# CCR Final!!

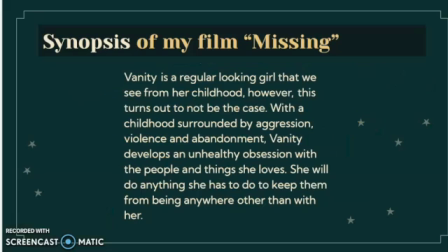my AICE Media Studies class. To begin, my group and I did a film called Missing. A little synopsis would be, Vanity is a regular-looking girl that we see from her childhood.
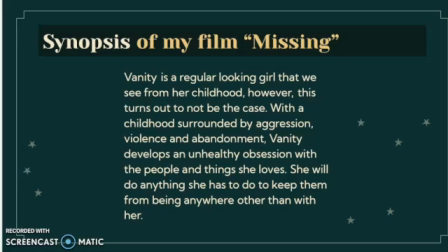However, this turns out to not be the case. With a childhood surrounded by aggression, violence, and abandonment, Vanity develops an unhealthy obsession with the people and things she loves. She will do anything she has to do to keep them from being anywhere other than with her.
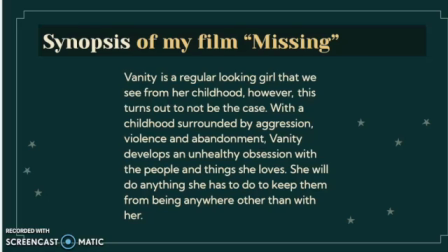In this film, we do explore a psychopathic girl who, like I said, grew up in a childhood full of violence and aggression because of her parents. Her father specifically, has shown signs of infidelity,
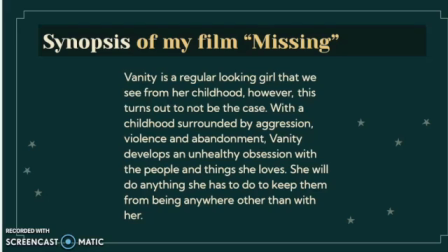and which is seen in the film by using a red bra, and you can hear the dialogue and everything.
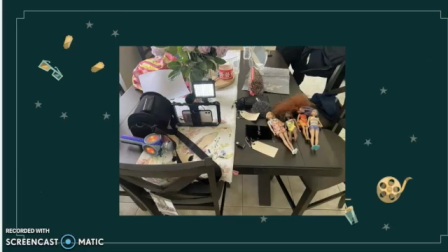So, yeah, moving on. A little bit, this image just shows about a first day of filming. Basically, to the left we see the rig, which is what we use to stabilize our movement for the camera,
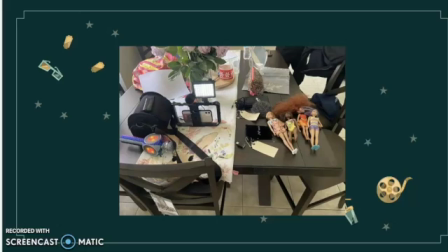because without it, our film would come out so shaky. So our group member Jeffrey went ahead and bought himself a rig so that we can use, and we've been using it for the past 3 films already, and it's been life-changing.
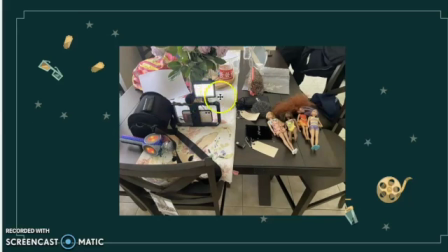On top of the rig, you see a mini light connected to it, which we honestly only used inside, because not even that much, because we decided to take advantage of the natural lighting in my house,
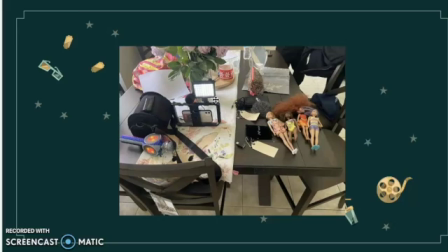and we decided to just use closed curtains, use some blinds to change this natural lighting that we got from the sun, which I will be speaking on further ahead.
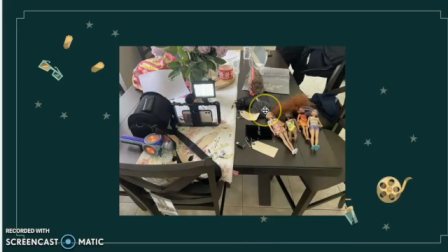And then to the right, we see a little micro diffuser that we use for the outside scenes to stop some loud outside noises. And then the dolls that little Vanity will be playing with.
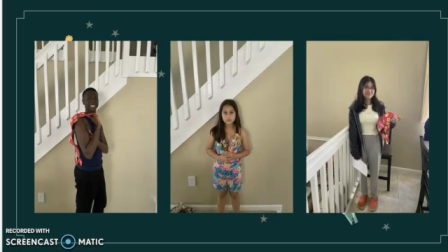So in these next few slides, I will be talking about the choices of clothing we decided to dress the characters as. To the very left side, we see Jeffrey, who plays the father in the film, in which he wasn't originally supposed to play the father.
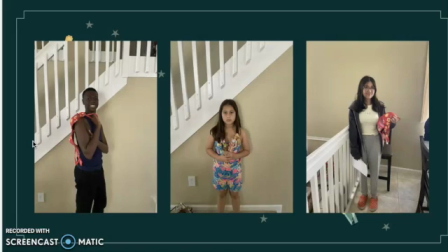We were supposed to have another actor that we previously used in other films. However, this was a last-minute call, which I will be talking about further ahead. So for Jeffrey, we decided to dress him up in what we say in America, a typical wife-beater outfit, which includes a tank top and just sweatpants.
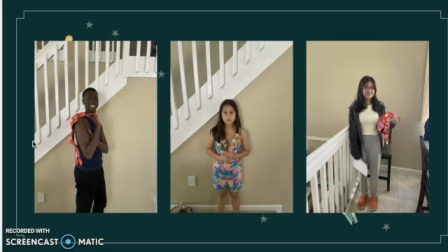The colors, we decided to dress him up in dark colors because we knew that we were going to have a bright red bra to really just pop out in the scene that we were filming them with, in which in the video it beautifully just stands out compared to the contrast with Noelia's clothing,
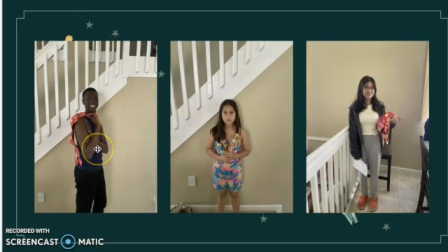who plays the mother, and Jeffrey. So yeah, that's a little bit on Jeffrey's part. Moving on to the center, which is Elena, who plays little Vanity. As a group, we decided to dress her up in bright colors.
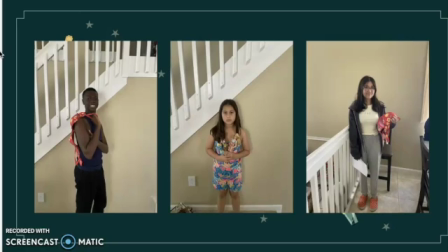This is because bright colors will show her childhood innocence and just that childhood, that childlike attitude that she has,
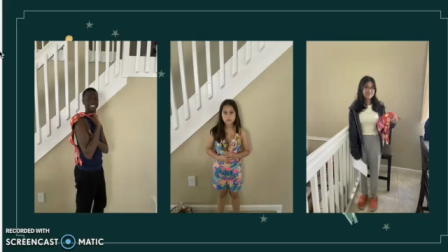which will be drastically different from older Vanity's clothing, which I will show you in a few minutes. But yeah, turned out beautifully. She's holding her little dolls and she's making her serial killer face that she did amazing at.
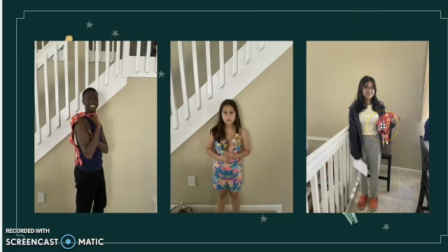Moving on to the very right is Noelia, who plays the mother. Noelia was dressed in a very pastel yellow top, which was perfect because, again, we wanted to show that innocence in the mother.